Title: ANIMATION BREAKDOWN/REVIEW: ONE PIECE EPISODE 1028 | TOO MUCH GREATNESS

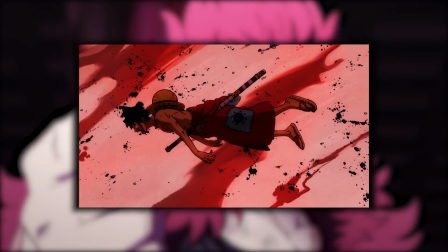[0:13]
Hey everybody and welcome to another review for the One Piece anime.
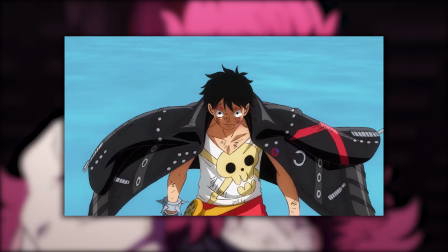[0:17]
I find it miraculous that the staff has managed to deliver such quality on these episodes despite Film Red being in production and taking a big portion of the staff.
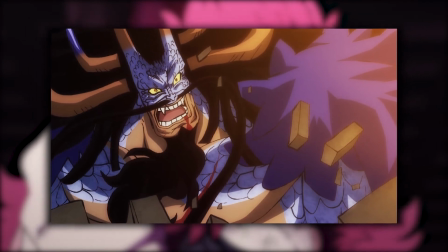[0:26]
This episode adapts the awaited moment between Luffy and Kairo with Koyama taking control so we're in for a lot to talk about.
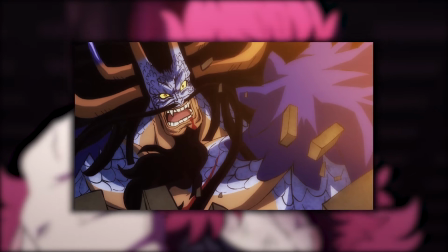[0:32]
Now let's get into it.
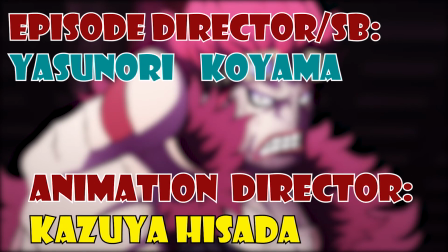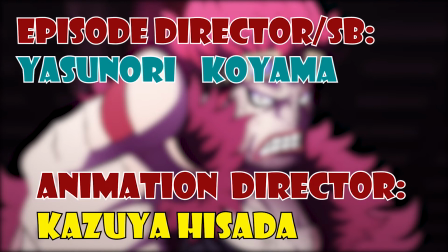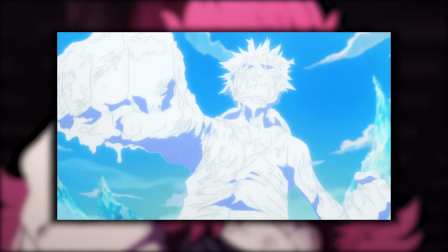[0:45]
I think the intent of this whole episode is to take Luffy's journey with his strength growth
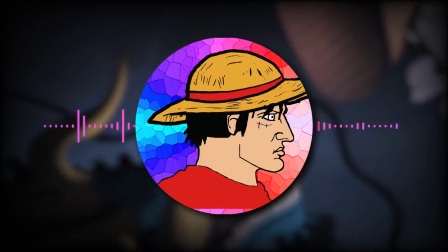[0:49]
and present it in an impactful climactic way koyama's episodes will always be dramatic it won't be just action so that's the main intent of the
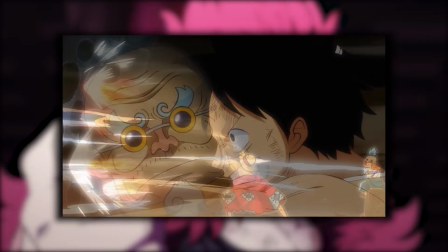[0:58]
artistic approaches in this episode koyama fully directed and storyboarded the episode
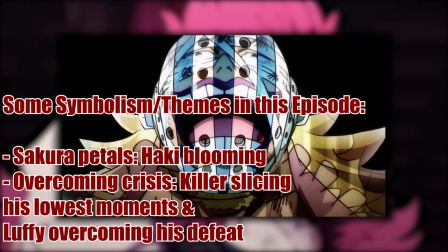[1:03]
and this episode is a prime example why i enjoy his episode compared to a
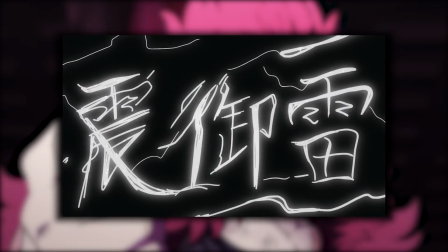[1:08]
lot of other directors he always tries new things and his episodes are very
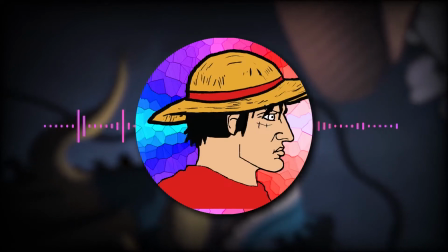[1:13]
experimental they are very controversial because of that especially considering the obsession
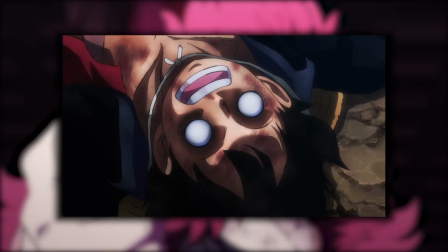[1:18]
fans have with accuracy to the manga this episode is the exact opposite of the previous one you either handle pacing by stretching still shots and other similar aspects and stick too much to the source with such low
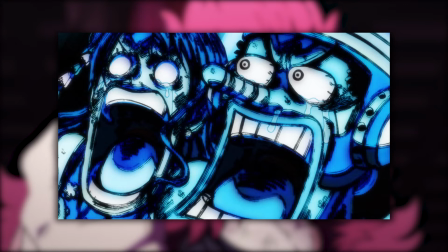[1:31]
page count or you forget the rules and go all out which is the case for most Koyama episodes and the recent Nakamura episode also I have to say that
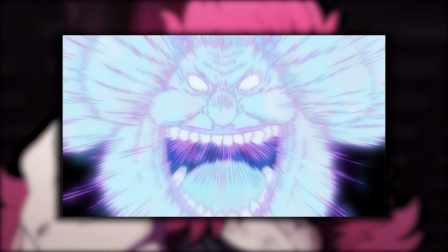[1:40]
the first half of the episode was much better than I expected easily elevated
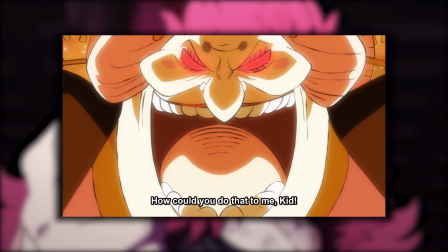[1:45]
the source material in every single way adding more personal fuel between big
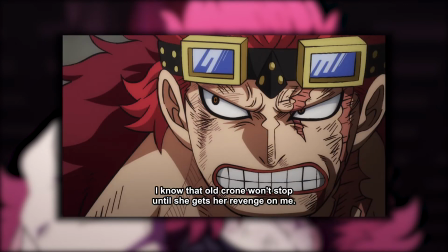[1:49]
mom and kid a matchup i found weird considering the build-up between kid and
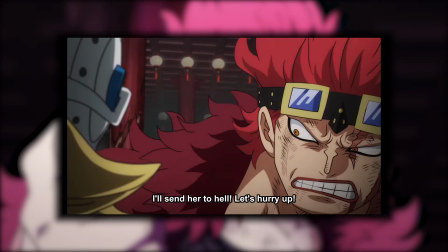[1:54]
kairo this episode makes it more natural koyama's pattern of using silhouettes and
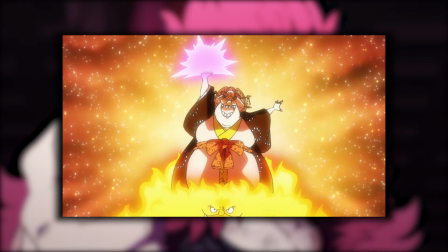[1:59]
unique backgrounds effectively is all over the episode big mom's attack was too
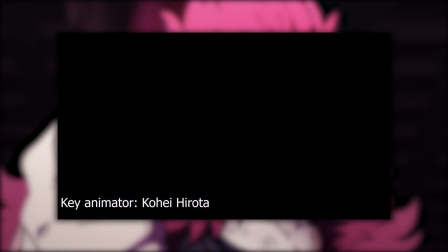[2:04]
deadly and destructive not only having bombastic animation by kohei hirota who came
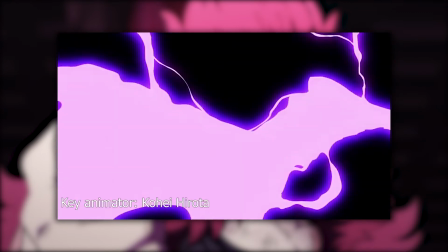[2:09]
back from episode 1k in 26 but also has unique touches such as the black
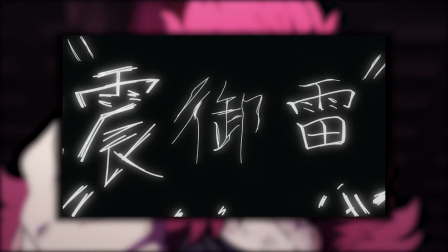[2:14]
aesthetic using the kanji for the technique the effects are incredible a cool transition
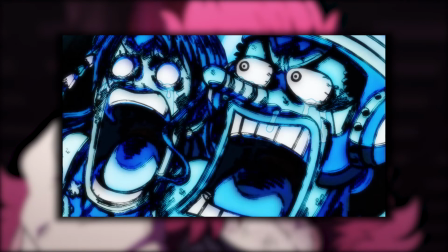[2:19]
to the nami scene the comedy was on point and i'm surprised such a scene got a
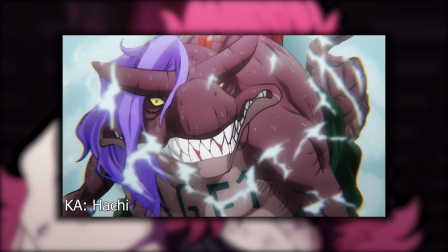[2:24]
standout sequence in terms of animation i liked the art style i think kazuya
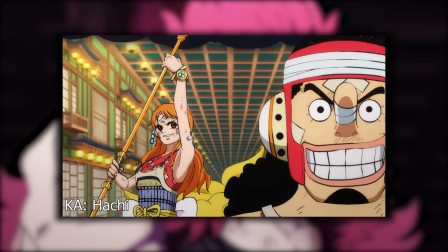[2:29]
hisada being the animation director not only provided proficient corrections but also
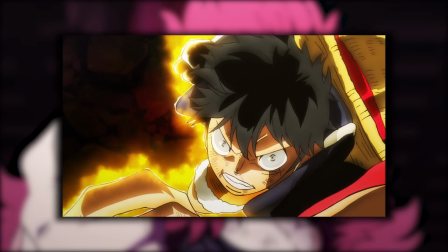[2:34]
allowed creative freedom with the animators by not being too strict with
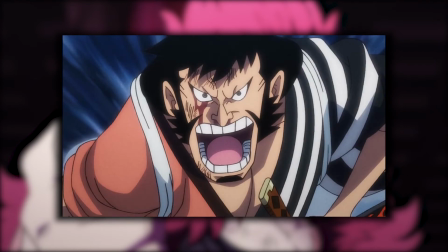[2:39]
his corrections which is something koyama's episodes always suffered a lot from back when shimanuki was the animation director for most episodes offering very stiff corrections
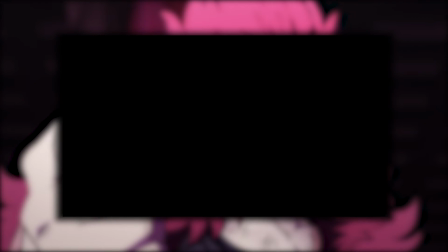[2:49]
we continue the cool transitions to kid and this episode gave his character justice
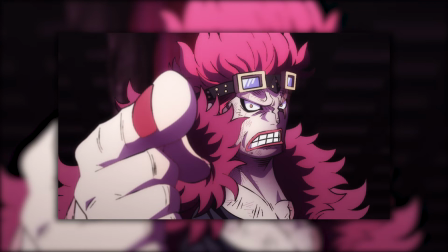[2:54]
by adding such character defining moments kid not giving up to kairo is something that puts into perspective the difference between the top supernovas and the one without
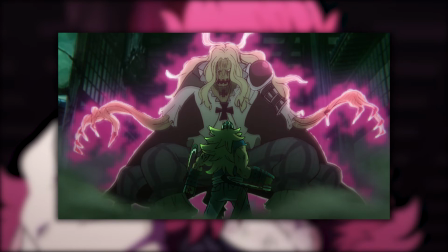[3:04]
such brave mentality the colors and the compositing were really good in the scene and the dialogue from both kid and killer were badass When its killers turn
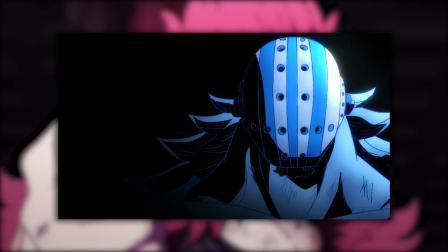[3:13]
to shine the color changes and he slices the screen giving each character a
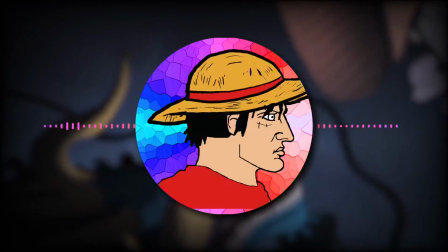[3:18]
different flavor in their standout moments We get to the rooftop and it recaps what already happened in the first bit which is something I'm not a fan of But
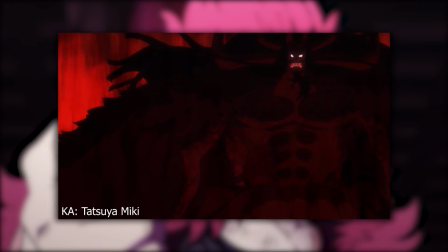[3:26]
Koyama's direction and storyboard here gave Kaido a terrifying and bloodthirsty vibe Even though it did damage to the art it's an intentional scene that Koyama doesn't hold back on I still would have preferred if it was more tame to see the details
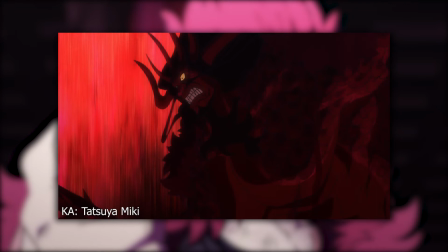[3:39]
on the art because the expressions seem to be good and get some amazing impact frames too.
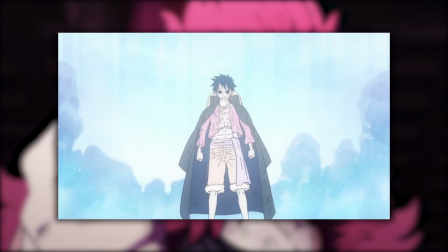[3:44]
The atmosphere in the rooftop is special from Luffy's realization to the wind blowing as it aims for Kaido without any soundtrack.
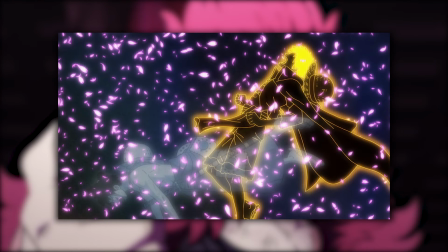[3:52]
With this next sequence, Koyama proves further that he'd be a good director for chapter 1 KN44 adaptation,
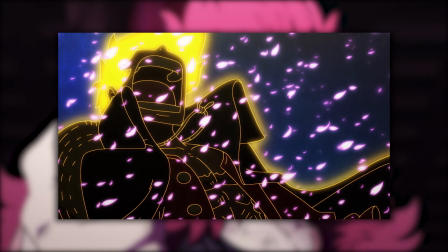[3:59]
giving the power-up a more dramatic approach like it's some god form as the awakening ost is playing defeated
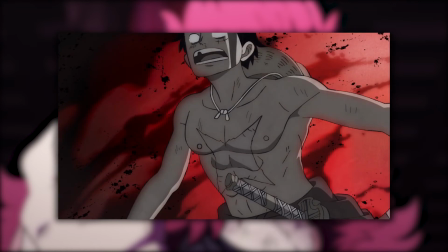[4:05]
luffy surrounded by the dark red background with blood adding a quick montage of his previous defeats
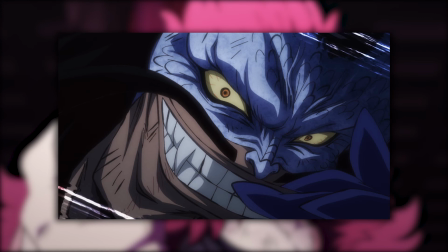[4:12]
in the story against the likes of magellan and crocodile which is a brilliant decision now toshishira starts things off with his incredible art and fluid water like animation i will have to say that i'm not a big fan of the yellow effect but it's not that big of a deal for me personally
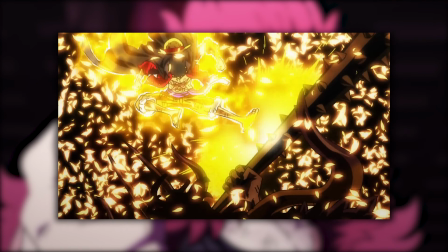[4:28]
i think the art and animation would have shined more without it.
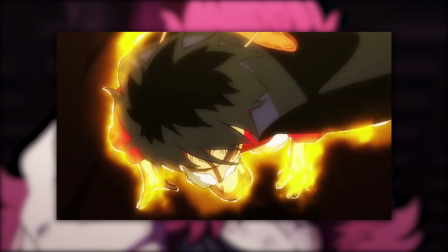[4:32]
After Shida enters one of my favorite animators in the industry right now, French animator Vincent Chanceart.
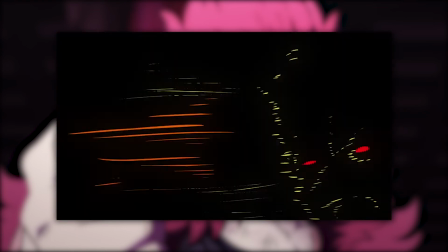[4:38]
His scenes pretty much have everything you could ask for, incredible art, background animation,
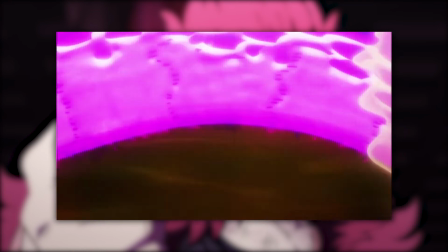[4:43]
the three-dimensionality of his scenes with the incredible camera work and effects are something to witness.
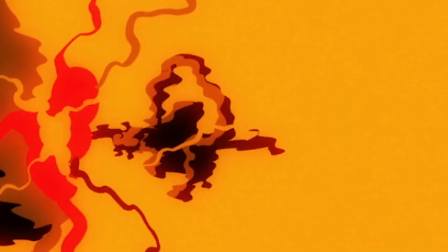[4:50]
There's so much diversity in his impact frames and as a One Piece fan he couldn't hold back as he foreshadows a certain thing with few frames his
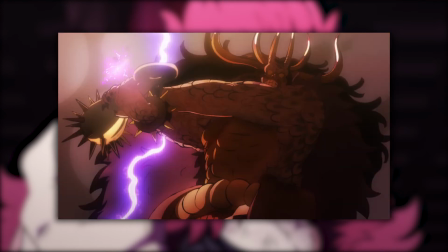[4:58]
hybrid kato is the best in the series so far just beyond perfect easily one of the best animated sequences in the last few months maybe in
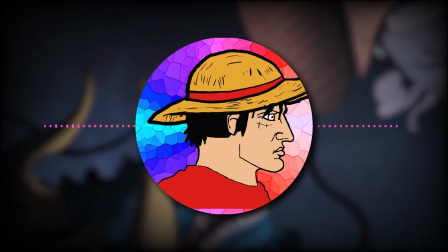[5:07]
the entire series i'll have to say that the ost and the lack of voice acting didn't do his scene justice in the bit of luffy running so yeah it's
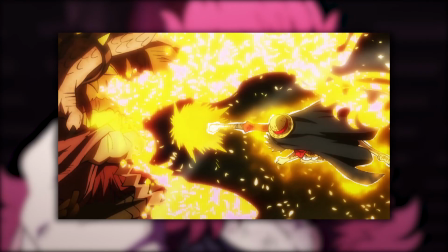[5:14]
my only complaint here shira returns and i do think the hit lacked a bit of impact here it's most likely a storyboard issue but
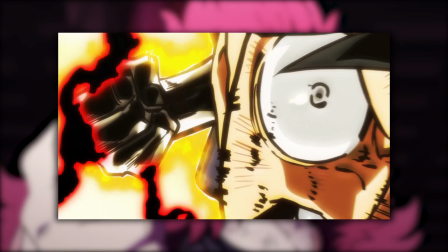[5:22]
what comes next is truly wild the very first time I read the scene in the manga I wished for a certain animator to participate in its
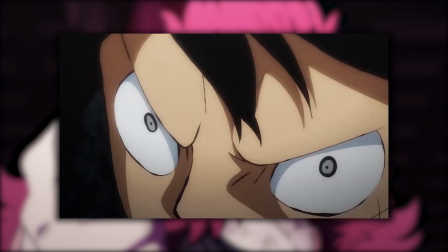[5:32]
adaptation and that's mainly because his effects are my favorite out of any other animator
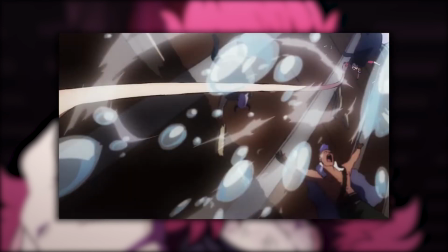[5:37]
without a doubt one of the best animated scenes in the franchise yet
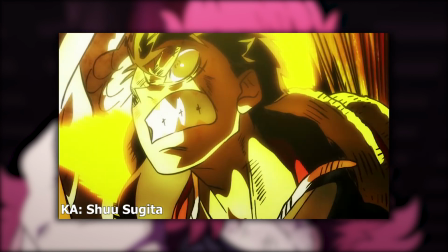[5:42]
again this isn't the first time Sugita does this this uppercut was worthy
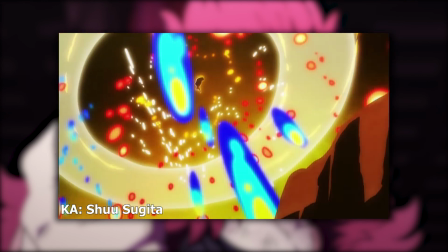[5:46]
of being the final hit so powerful to the point it's jaw-dropping
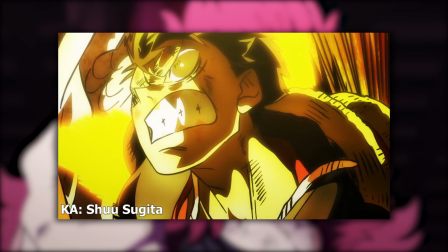[5:51]
I love the reference to Naoki Tate's legendary scene here I think I think Koyama here had a good idea but the execution could have been better because the
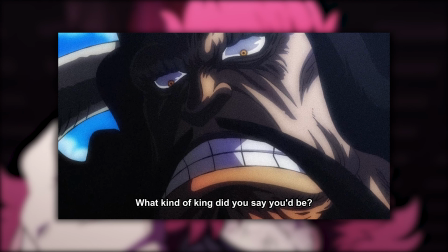[6:00]
flashback exists to let Kaido eat his words when he disrespected Luffy but the Zoro flashback was so unnecessary, same with the Hyogoro one, it made things overstay their welcome and separate Sugita's scene.
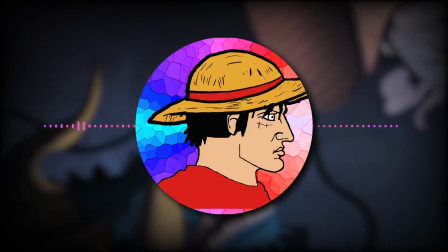[6:12]
Also there was a clear lack of voice acting here, it's intentional. That said, this is one of my favorite episodes in One Piece without a doubt.
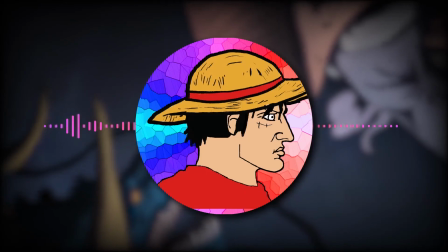[6:21]
Thanks for watching like and sub and check out my video about Koyama as a director as I talk in detail more about his trademarks